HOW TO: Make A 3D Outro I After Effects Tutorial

Make sure you copy this exact graph for all upcoming effects.
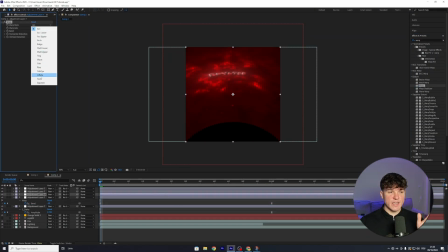8:20 For the third adjustment layer, we're also going to add warp, but instead of fisheye, this time we're going to select twist. Set a keyframe at the beginning and put the bend to 70.
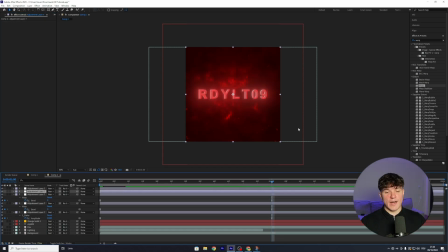8:27 Then go 1 second ahead to all our other keyframes and put the bend from 70 down to 0. After you applied the graph I showed you earlier to this effect as well, we're going to search for BBC Ripple Dissolve. Drag it onto the fourth adjustment layer. And before we drag it onto the adjustment layer, make sure you cut it right here by pressing Ctrl Shift and D. If you don't do that, your After Effects might crash.
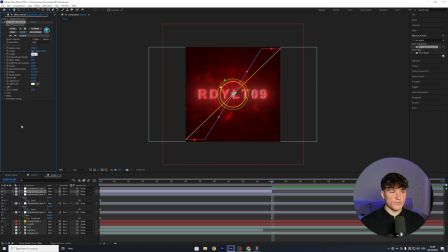8:44 And now drag the BBC effect onto the fourth adjustment layer. Put the height from 30 down to 15. And the light color we're going to change from yellow to a bit brighter red, something like this. Press on OK. And the last effect is going to be BBC Lens Blur OBS. Drag it onto the top adjustment layer this time and set a keyframe at 1 second for the iris scale and put the value from 15 down to 0.
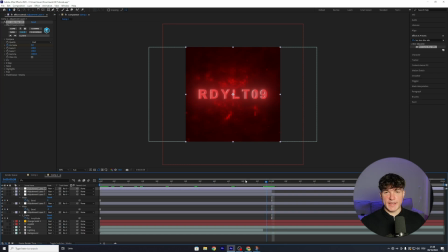9:02 Then go to the gamma and instead of 220, we're going to put in 1000. Again, go to the beginning of your adjustment layer and put the iris scale from 0 to 10.
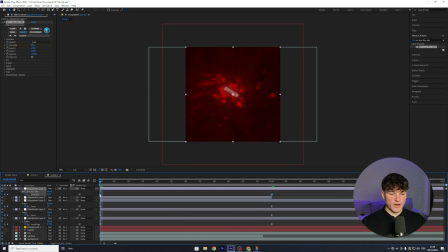9:10 One last time, press U, select both the keyframes, right click, go to keyframe assistant and hit easy ease.
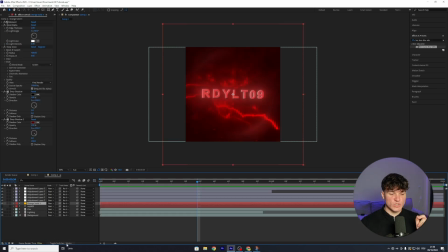9:15 Then open the graph editor and copy this exact graph. Before I forget, click on toggle switches slash modes and make sure you enable motion blur, which is this button right here for all the layers. That will just ensure some more smoothness.
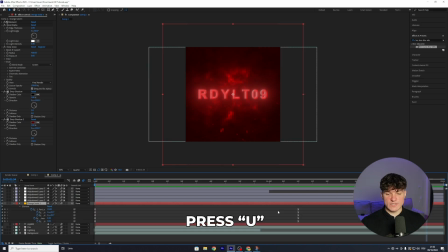9:24 And if your animation ends a bit too early and it looks stiff, click onto your solid layer, press U and then stretch out all the keyframes we created earlier for the animation till the very end. Now you can render the outro and you will be safe from CapCut editors. If this video helped you, you have to subscribe and for every like you will get 1 new follower. Thank you for watching and see you next time.